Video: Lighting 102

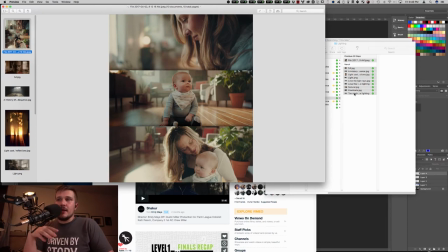1618s
And one interesting trick with that is that it doesn't always play exactly the way you think it will so let's say um you have a window and um let's say your window is the size of an sd card and on the other
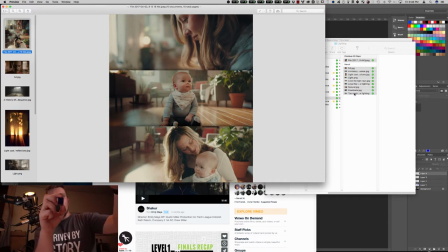1632s
side of your window you have like a 40 by diffused giant light source for some reason like your outdoors you have a big outdoor soft source um and so it's huge it's like
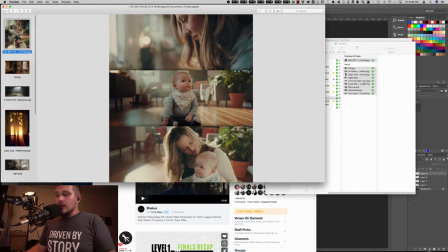1645s
80 by 80 and then you have a person inside that window um inside the house and they're standing like 10 feet from the window. Based on what they can see through the window, they can only see about a window-sized chunk of what's outside.
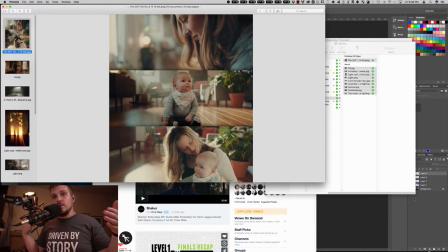1660s
And so the light that's hitting them when they're standing 10 feet away will be as soft as that window-sized light. As they move closer, if you think of yourself walking towards the window, you start to be able to see more and more of the outside, and that's your apparent light source, and the light's going to continue to get softer and softer. And so you can use flags and things to make it so that light isn't going everywhere.
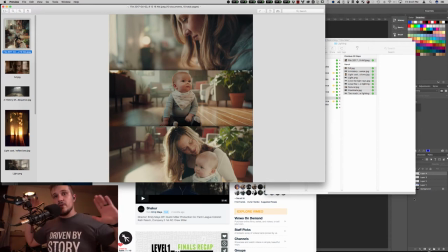1680s
If you imagine you're making a little window but if it's close to someone it's still going to be super crazy soft and then the opposite way you can use that to take a naturally big light source and sort of box it off a little bit further away and if the person can only see or the object can only see a little bit of it it becomes a harder source so this is getting long so i'm going to try and sort of
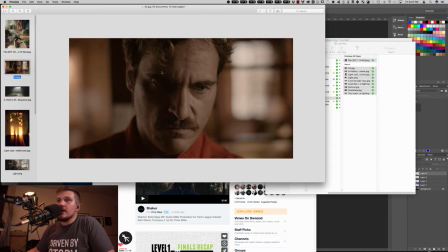1699s
speed it up a little so let's look at this real quick um here you have something that in my opinion is not um like
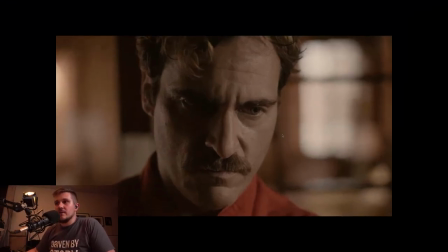1707s
a super soft source on either side it sort of has a soft feel to it but it's really it's really not because if you look at this edge um like the edge right on the side of his nose here it's not super soft like there's a pretty quick edge to it um and
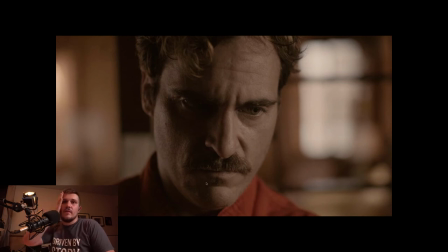1722s
so there's a relatively hard light on frame right that's sort of falling on him almost sort of like how this ls1 half is falling on me right now let's take that and say that that's our example kill this guy and we have sort of sort of one of these deals going on sort
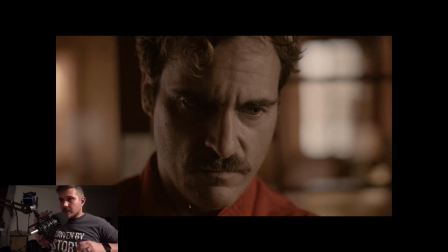1737s
of similar to him right but what he has is um he has this other hard source coming in behind him and it's coming from behind him at like a 45 degree angle and creating this light on him and you can tell where it's coming from because it stops here you know and so
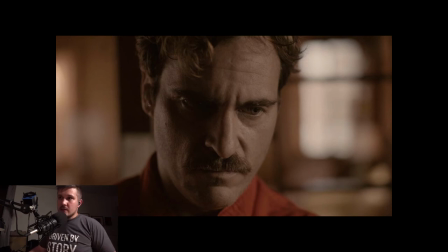1753s
it's like if the light isn't hitting here then the light's not in front of him it has to be behind him um and then they're leaving this gap of darkness is sort of in the middle there now if you wanted to make this feel a little more like a fashion commercial or something you push a little extra light probably on a softer source into that
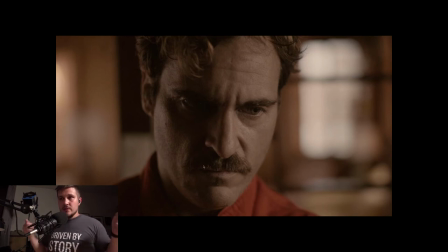1770s
um this dark area so you put sort of from um frame left closer to the camera put a beadboard or something oh i think the the little camera just stopped because i hit 30 minutes so we'll see this might work
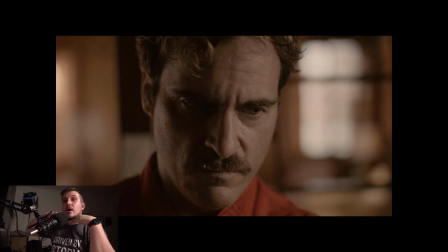1785s
might have cut out for a second but um push a little more in there you'll bring up the darkness but you won't really affect everything else because everything else is still going to be way brighter and it's not going to have quite the drama that this does but then when you pull it
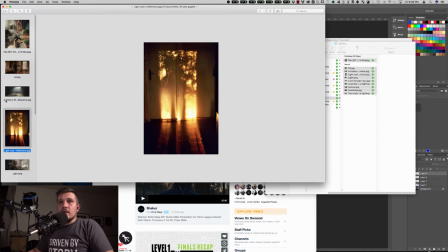1798s
out you get that drama so you sort of have that control of of how you want things to fall now this is a great example of where because the sun is
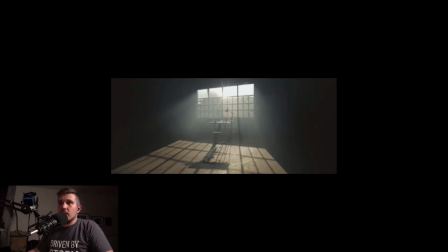1807s
so far away sunset is a very hard source and so you're getting this direct sunlight so it's not bounced it's not diffused it's not coming through a cloud it's just direct sunlight from super super far away which makes it a super small apparent source and because
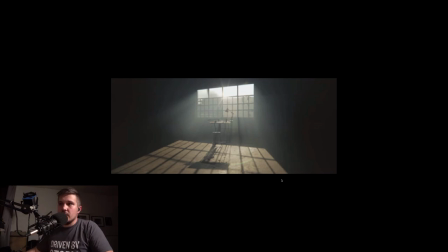1822s
it's such a hard edge because it's such a small source you can see the hard edges on everything so you want to take this and like replicate this look you can take something um that's a small source a hard source and especially if you put it a little further away from wherever
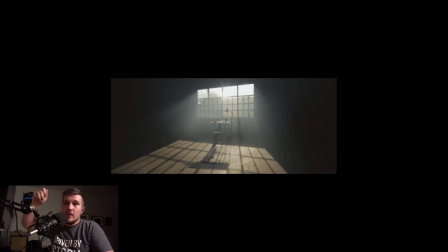1837s
you're throwing the light so it appears a hard um and then you throw up something like these windows you know sort of the the cross hatching in them is getting
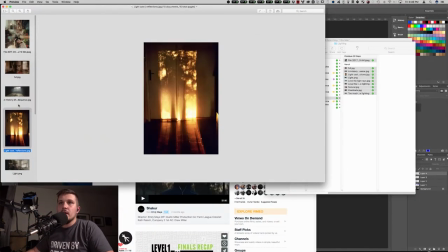1845s
in the way of the light those hard edges are going to start appearing so if you put a really soft light on the other side of this it's not going to make
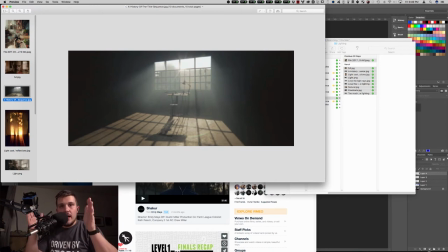1851s
those edges and beams because you need that hard edge from a hard source which is a small source like a flashlight
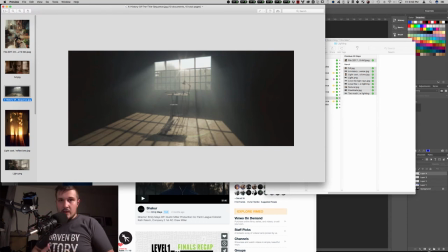1857s
or something you can test this i actually did this while i was watching a movie the other night if you order anything from amazon have a spare sheet of cardboard around take that piece of cardboard and cut some shapes into it sort of like these windows and then try a few different sizes
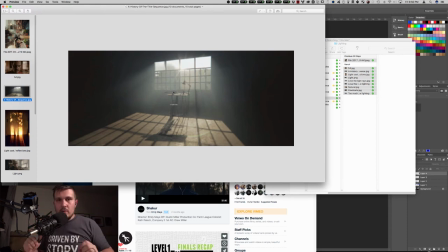1870s
i'd recommend maybe about like this big if you're making a four hole window you know from the square square square square um and take a few small lights like a flashlight and punch it through and play with how far you move the flashlight from the thing and see um the shapes that you get and sort of how it cuts through
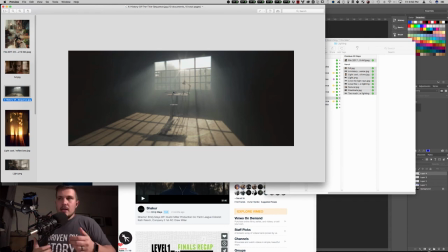1889s
and then take a softer source and push it through and see how that plays um and you can also sort of play with dimming your um your source that's coming through this this gobo or cookie, which we call something that breaks up light like that.
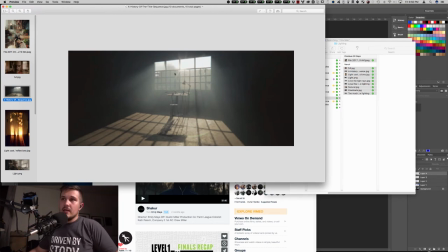1905s
And you can sort of sit it in because if you just punch like a ton of daylight in here right now, and there's no other light, you can see all the outside sort of clips, but maybe we want this sort of hard feel, but we still want to see the rest of the room. Well, maybe we create a perceived soft source also skipping around because like, say that, say that where the camera is right now, right behind the camera,
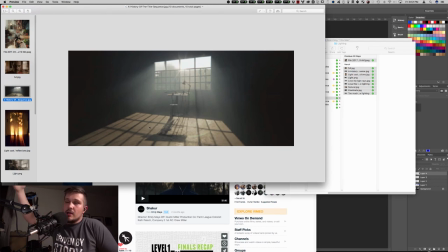1924s
there were a white wall, um, that direct sunlight bouncing onto the floor up into the wall would bounce back into the room and would fill everything out
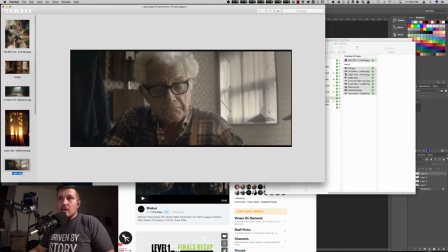1932s
you know so it would feel natural if we pushed some lower level soft light there and this is sort of another example of that where we have some hard bright light coming through here but it's not too bright you know it's not clipping but it's higher in our exposure we have some relatively
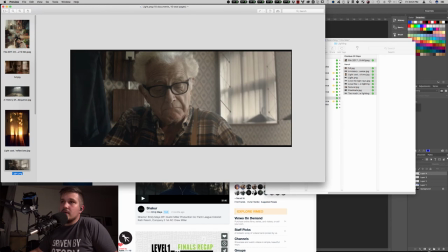1950s
I would say sort of hard light hitting this side of the guy's face and that's what's creating all this brighter area but then we have a really good low level soft fill and so the shadow side of him is getting just that little like 10% in your exposure it's low in your
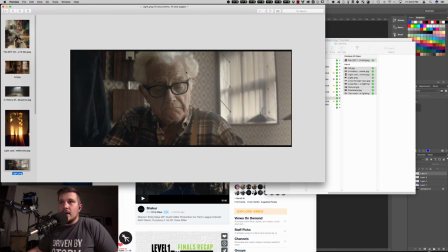1965s
waveform but you're just pushing a tiny bit of soft light back in and that's what gives this this feel whereas if you just had the light from the right side and no return you know there's no fill it's just going to feel sort of weird and really dramatic and if you like just
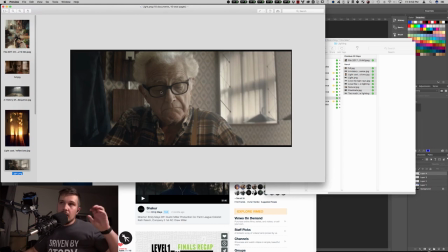1981s
super punch a lot of light back in or push like a hard fill back in it's going to feel very different but this low level soft fill is what
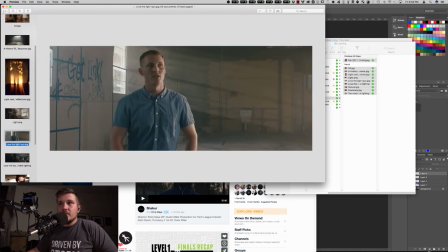1989s
gives it this very sort of cinematic sensibility to it sort of what's happening here we have a hard key on this side of Marcus's face and then we have just a tiny bit of soft fill coming in on the other side so that you can still see what's going on in here you know you see
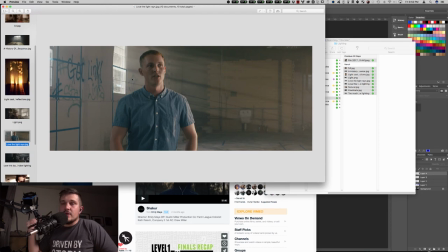2003s
his face he's not sitting out of the image but he's also not like super filled in he's just sitting lower into
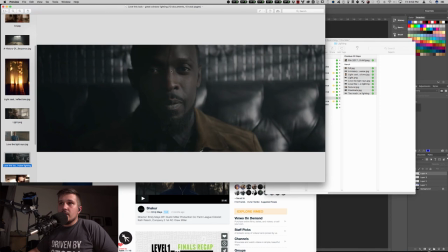2009s
things here we have another uh, soft thing. And then we're letting this side fall off now. So we don't really have as much of that low level fill. Um, and so we just have a soft source frame, right? There's a little bit of a hard source throwing these hard edges from through the window behind him, but not hitting him exactly.
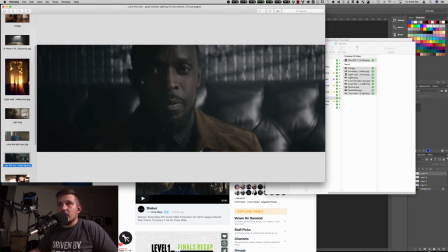2027s
And that's all that's going on in this frame. There's no fill, there's no light from frame left at all, really. And when that, and when I say that again, that's relative to the exposure.